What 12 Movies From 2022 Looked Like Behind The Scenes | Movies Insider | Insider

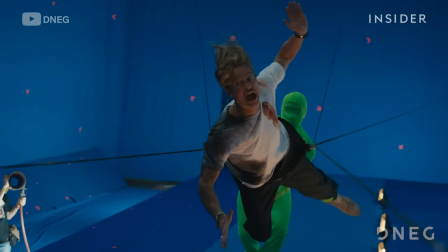To get this shot in 2022's Bullet Train, Brad Pitt was attached to a wire rig capable of rotating him 360 degrees,
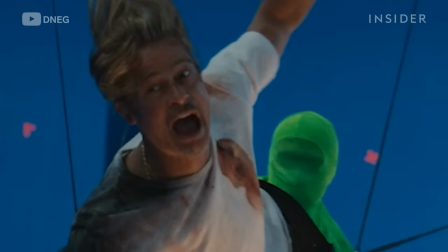while this green suit performer safely controlled his movements.
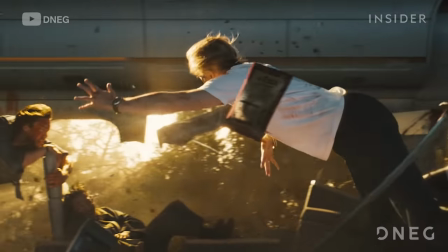Paired with this wind machine, the VFX team could integrate him naturally into these slow-mo shots of the train mid-blast.
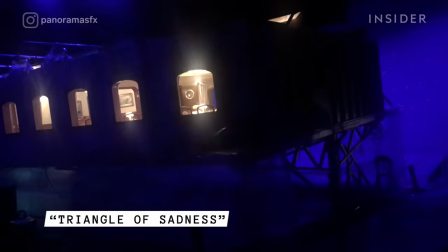From performing risky stunts in the air and at sea to pushing car chases to new heights,
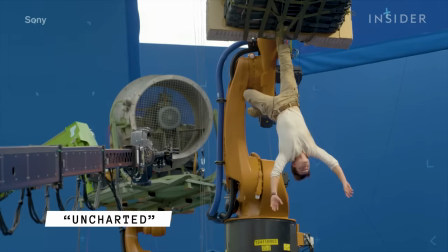here's what 12 2022 movies looked like behind the scenes.
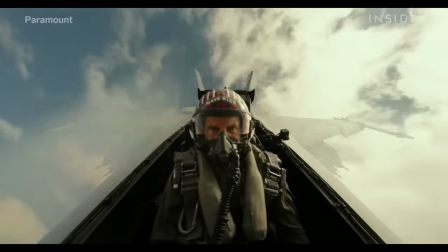For Top Gun Maverick, Tom Cruise wanted to send himself and the rest of the cast up in real fighter jets.
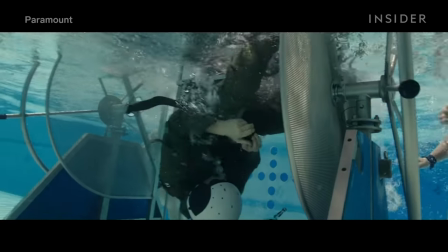But first, they had to go through an intense 5-month flying boot camp taught by none other than Tom himself.
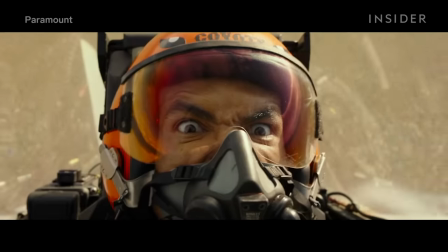This ranged from learning how to withstand high Gs to escaping an underwater plane crash.
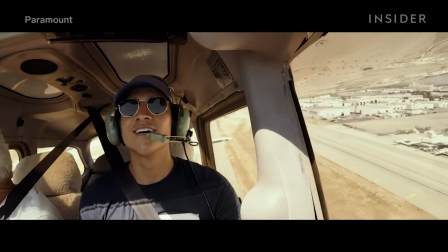The cast started training in single-engine Cessna 172 Skyhawks before building up to the more aerobatic Extra 300.
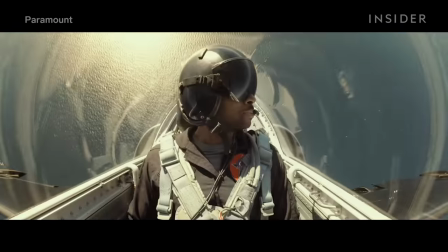And an L-39 Albatross got them used to the more complex maneuvers they'd be doing on camera.
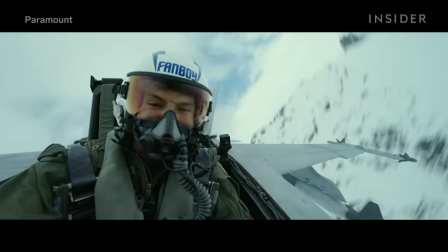The result? Realistic facial contortions like this.
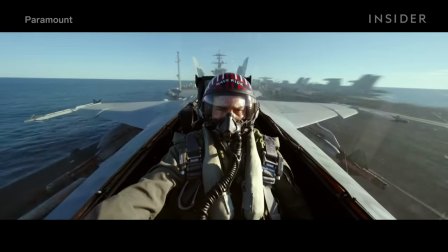Tom really was launched off the USS Theodore Roosevelt in an F-A-18.
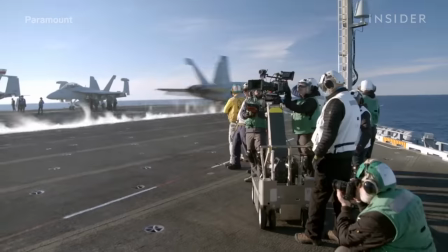He accomplished this shot, normally reserved for naval aviators, in 4 to 5 takes.
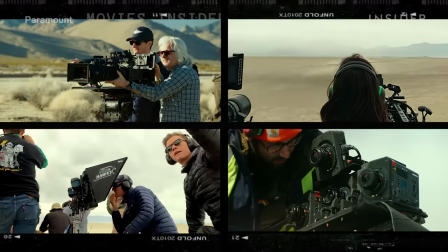To capture all the action and reactions of the actors, the crew had to put cameras everywhere.
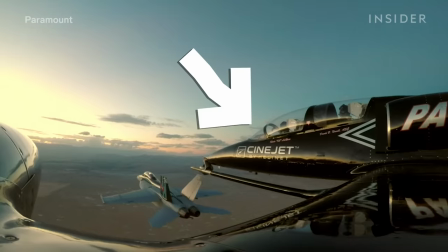They captured the exterior shots on the ground, as well as from these camera planes following all the action from above.
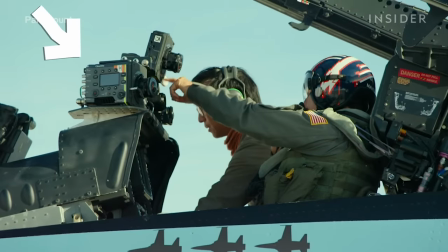They also put 6 cameras capable of capturing IMAX footage in each cockpit.
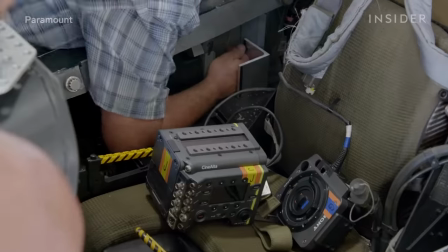Because space was tight, the cameras had to be small, and each one could also be split apart,
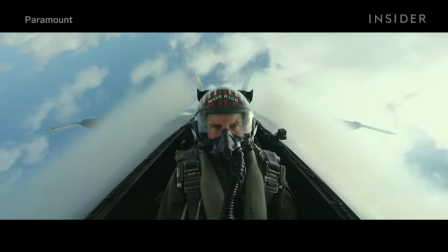allowing the crew to detach the lens from the body and capture a variety of angles.
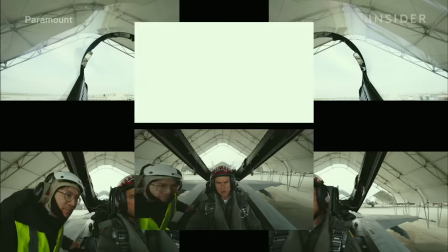Check cameras on. There you go.
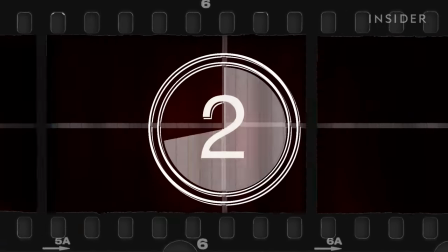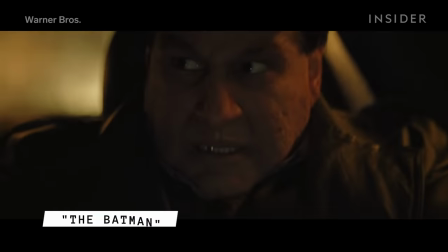To safely achieve this dangerous car chase in the Batman,
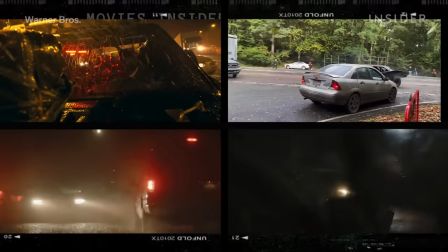the stunt team decided to split it up, filming it in several separate locations.
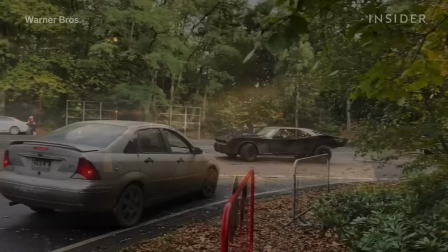They shot the riskiest parts on a half-mile stretch of highway, allowing them to film 100 vehicles swerving and hydroplaning.
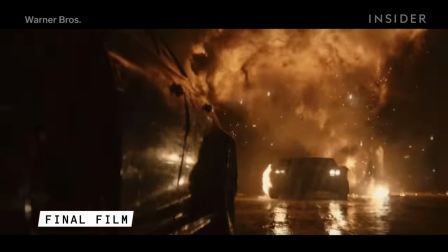And this stunt driver was able to drive the Batmobile through a real explosion.
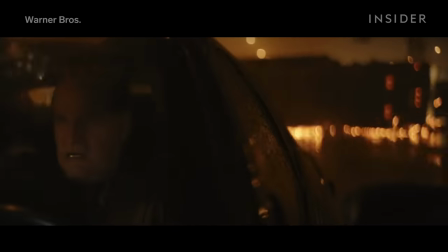For action shots where Robert Pattinson and Colin Farrell were visible, the actors hopped into these hub cars,
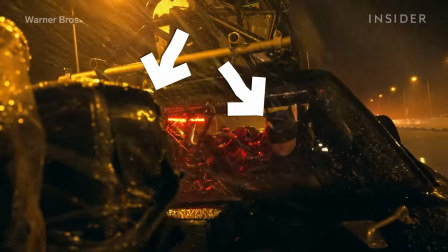where mounted cameras captured them in the driver's seat while a stunt person operated the car from above.
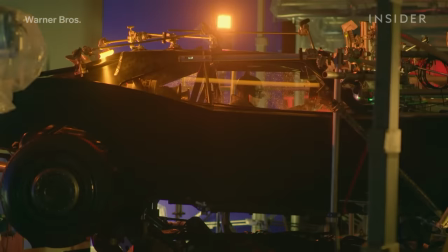But the secret to tying it all together? These LED screens.
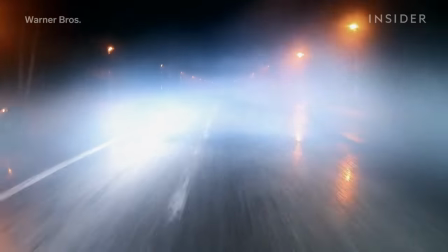7 cameras captured the stunt team's real driving footage, which then played on this 360-degree screen.
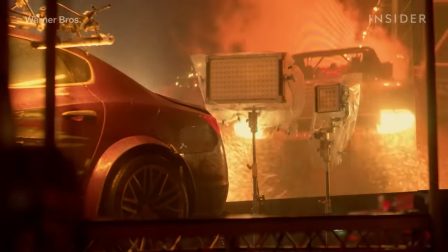The Batmobile and the Penguin's car were placed on moving platforms in front for realistic movements,
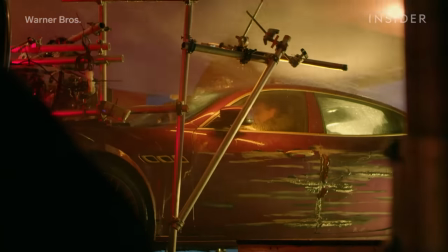while the LED screens provided realistic lighting and reflections.
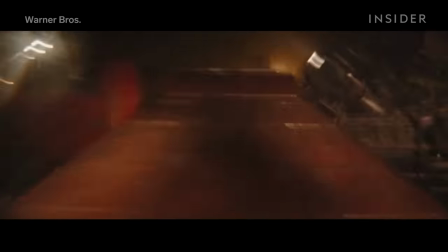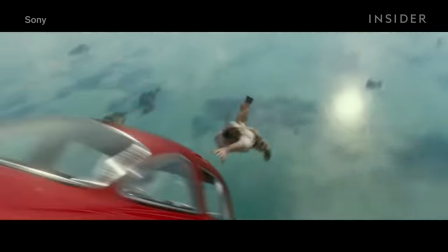Tom Holland described the stunts in this scene from Uncharted as the most difficult of his career.
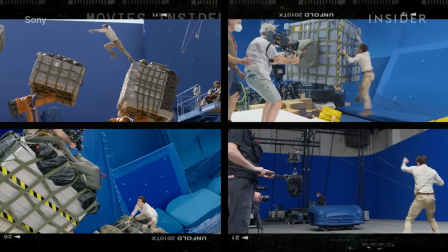The team broke the action down into several parts.
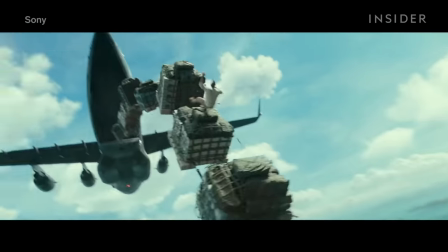When Tom's character first falls out of the plane, they shot the sequence vertically to better simulate falling through the air.
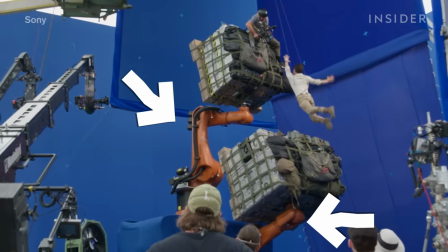They attached the crates to these giant robotic arms, which moved the boxes back and forth while Tom was safely secured to these wires.
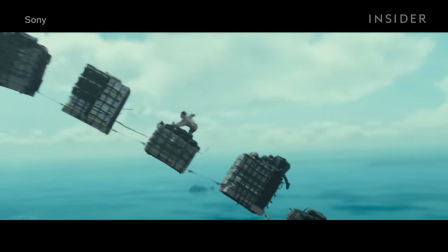When Tom climbs back into the plane, they placed the boxes horizontally to allow him to more easily jump from crate to crate.
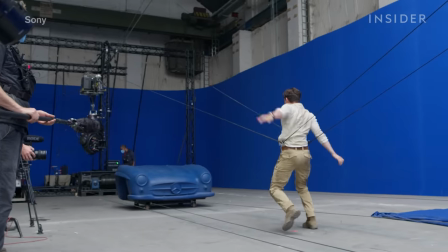And this car isn't real. The front section was attached to a rig to pull it forward, and the stand-in was later replaced with a CG model.
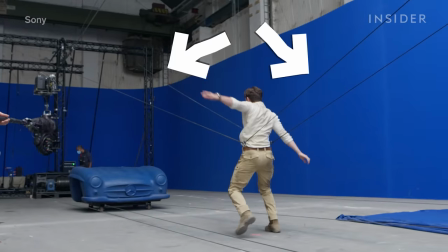Tom was attached to a set of wires to both pull him forward and keep him horizontal.
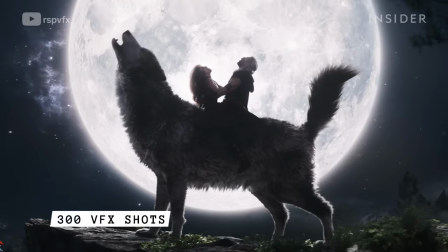Rising Sun Pictures worked on over 300 visual effects shots for the latest Thor movie, Love and Thunder,
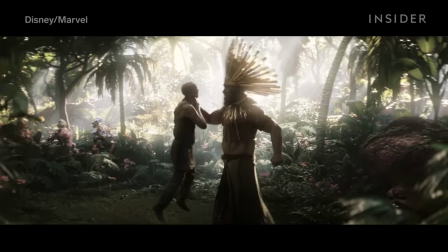including a giant god and a battling baby.
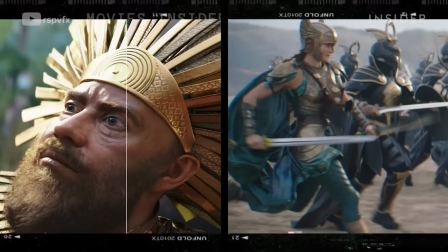Outlandish scenarios like these required fully digital doubles.
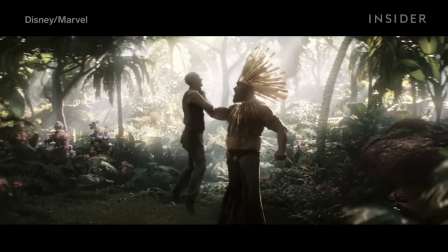In this shot, the gigantic Rapu was standing on a platform, while Gore, played by Christian Bale,
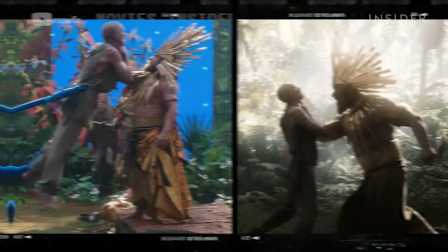was lifted up by this tuning fork to make it look like Rapu had him in a chokehold.
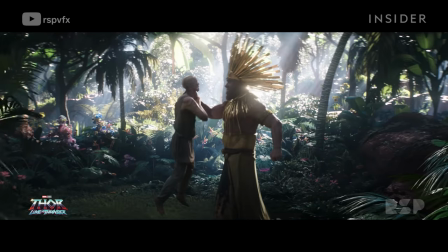Animators replaced Rapu with a fully digital double for greater control,
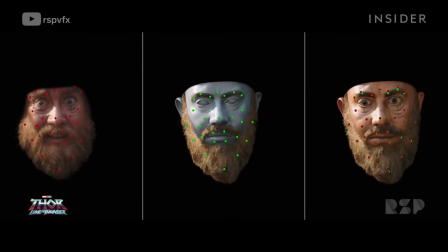but they mapped the actor's real face onto the digital body to keep his performance intact.
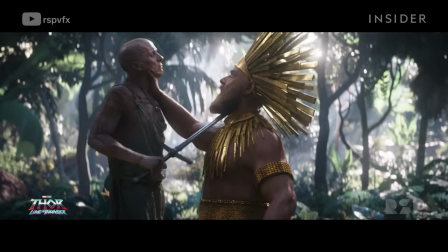They did a similar replacement for Gore. On set, Christian was held up on his back.
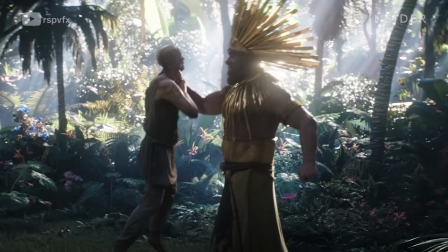By replacing the angle of his body, it would look more like the character was actually being held up by his neck.
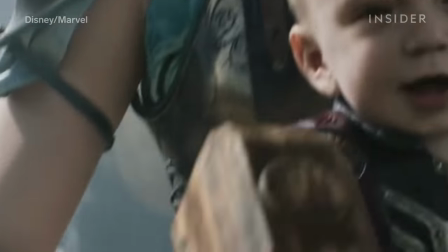And Baby Thor is based on a real infant. Rising Sun Pictures fed reference photos and behavior videos into a machine learning pipeline.
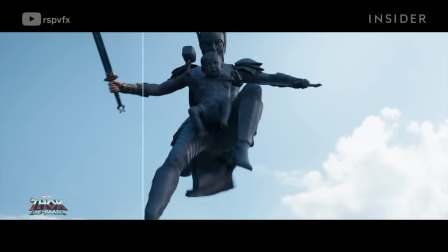So while Baby Thor's look and movements were animated, they were directly derived from real references, making it seem even more lifelike.
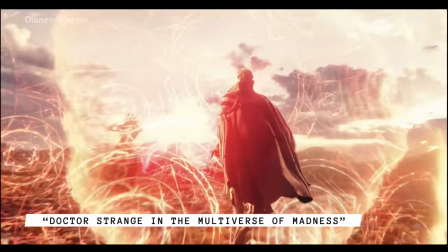In Multiverse of Madness, Doctor Strange and Scarlet Witch battle while flying or floating.
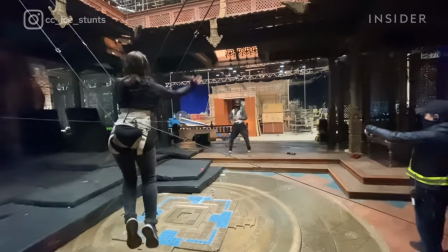So Elizabeth Olsen and Benedict Cumberbatch, along with their stunt doubles, had to be ready for some intense wire work.
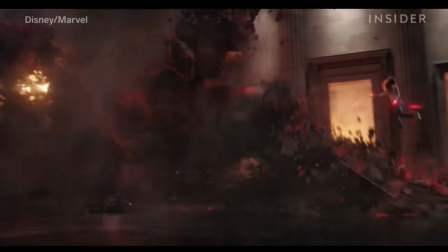Like here, when Wanda launches herself backwards during the Illuminati fight. Stunt double Cece Ice was attached to a backwards flying ratchet.
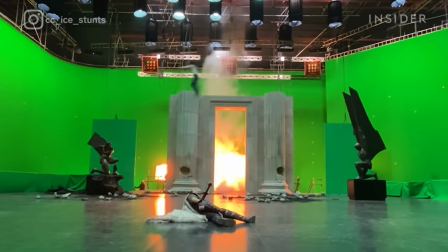This setup required strong core engagement mid-flight, so she wouldn't fall forward or backward during the ascent and descent.
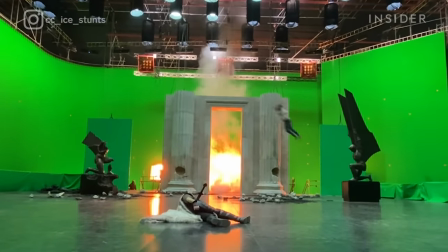And by rehearsing it enough to get the timing right, she could land in the right spot without looking.
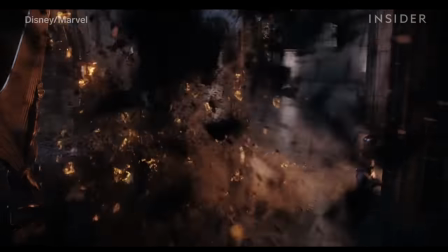The setup changed for the aftermath of this floor explosion.
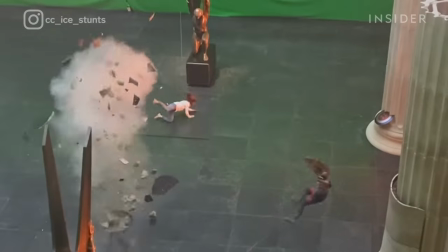This time, Cece was on a half wrap, meaning the cable was partially wrapped around her body while also attached to her harness. That way, once the ratchet was activated, Cece would spin around before hitting the floor.
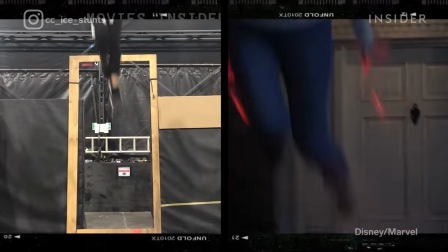But certain wire setups worked for multiple situations. The crew filmed this flying stunt horizontally.
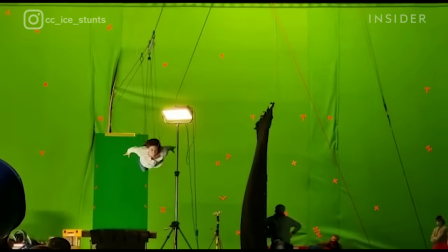However, they filmed it in front of a green screen, meaning they could also use it as a vertical takeoff from the ground.
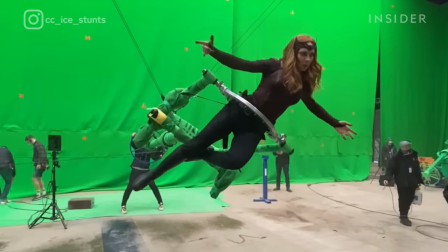But for the comfort and safety of the actors, sometimes a tuning fork worked better.
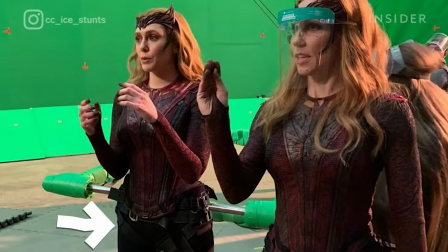In the final shots, they were either locked in place with a harness or put into this twisting ring.
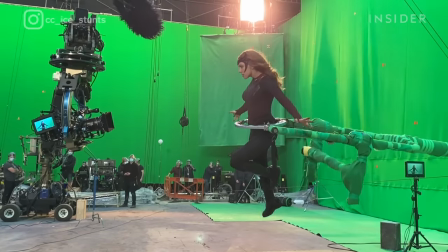That let them spin and flip while attached to the fork. Great for mid-air fight scenes.
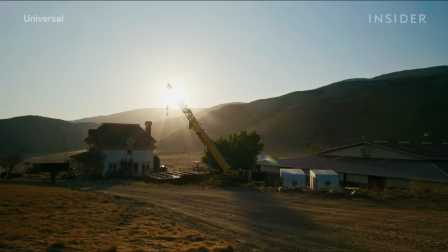The crew of Jordan Peele's Nope built the Haywood Ranch house from scratch over a period of 10 weeks.
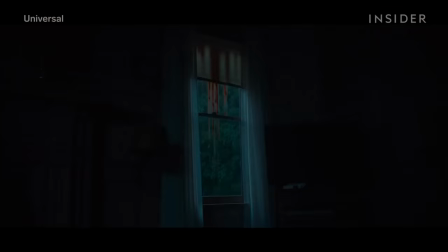During filming, it would also have to be drenched in blood. To achieve these terrifying shots,
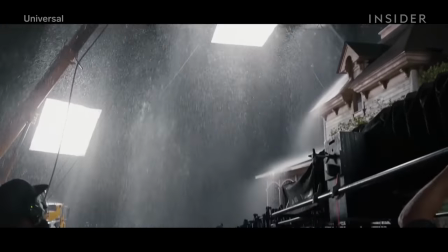the special effects team took rain bars used to create movie rain and filled them with water that was dyed red.
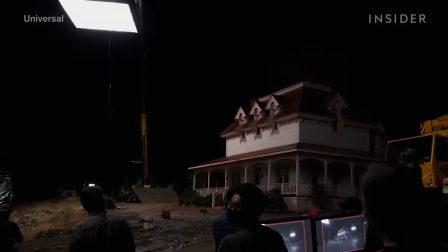That created the look of bloody rain, but it would wash away too quickly.
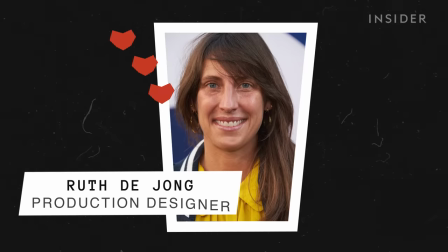To show the lasting damage of the blood, production designer Ruth DeYoung sprayed the house with a non-toxic oil mixture
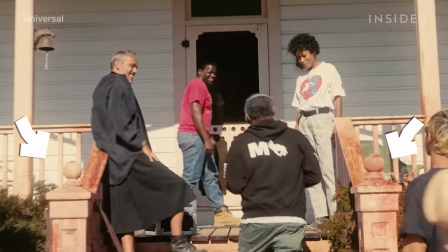she first used on There Will Be Blood that would soak naturally into its surroundings.
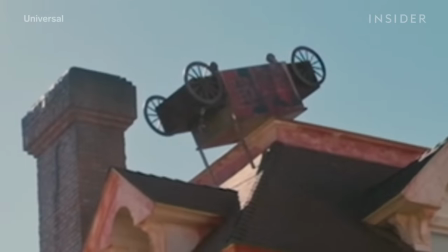The crew even strapped objects like an ice cream machine to the roof to represent the aftermath of the aliens' attack.
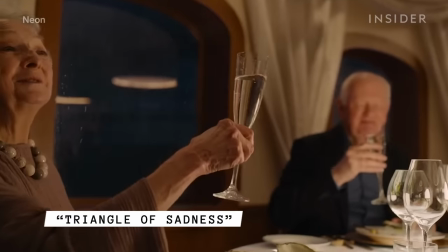For this unforgettable storm sequence on a luxury yacht in Triangle of Sadness,
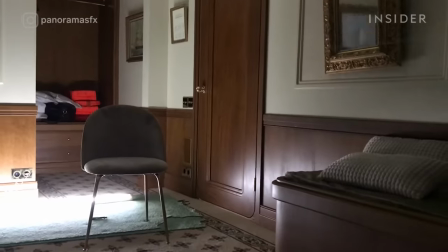all that turbulence was really happening in camera thanks to these gimbals under the sets.
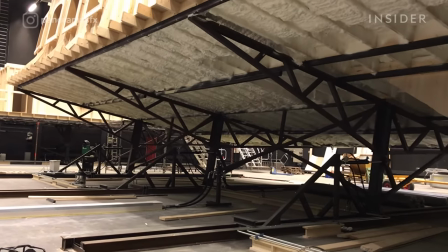The base could only hold around 12,000 pounds,
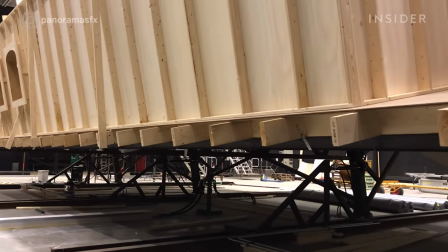so the boat interiors had to be split into two separate sets, one with the hallway and bedrooms and another with the dining room.
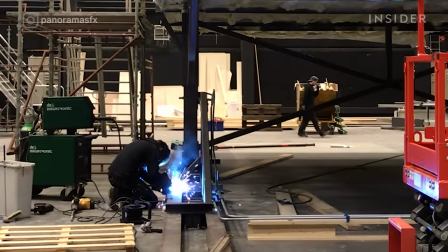The steel base holding the set was placed on a gimbal that was capable of tilting the set from side to side.
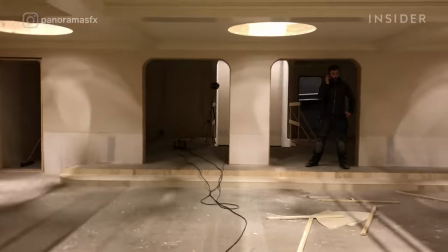To find the right amount of movement to mimic a storm, the team tested several motions with objects and crew members.
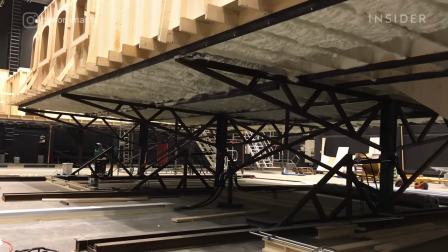According to Panorama SFX's Matthias Jensen, they started by tilting the boat from 0 to 1.5 degrees as the storm picked up,
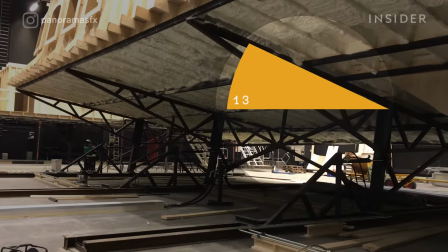all the way up to 13 degrees, making everything from the chairs to wine glasses to the food on this plate shake.
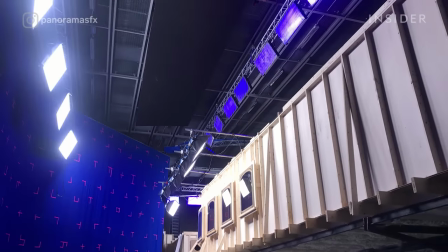And while the moving sets were filmed in front of a blue screen, the water you see splashing on the windows was real.
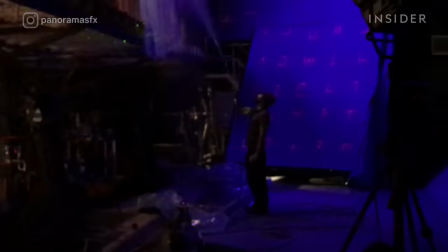The crew member you see here had to always spray in the correct direction based on the boat's forward movement.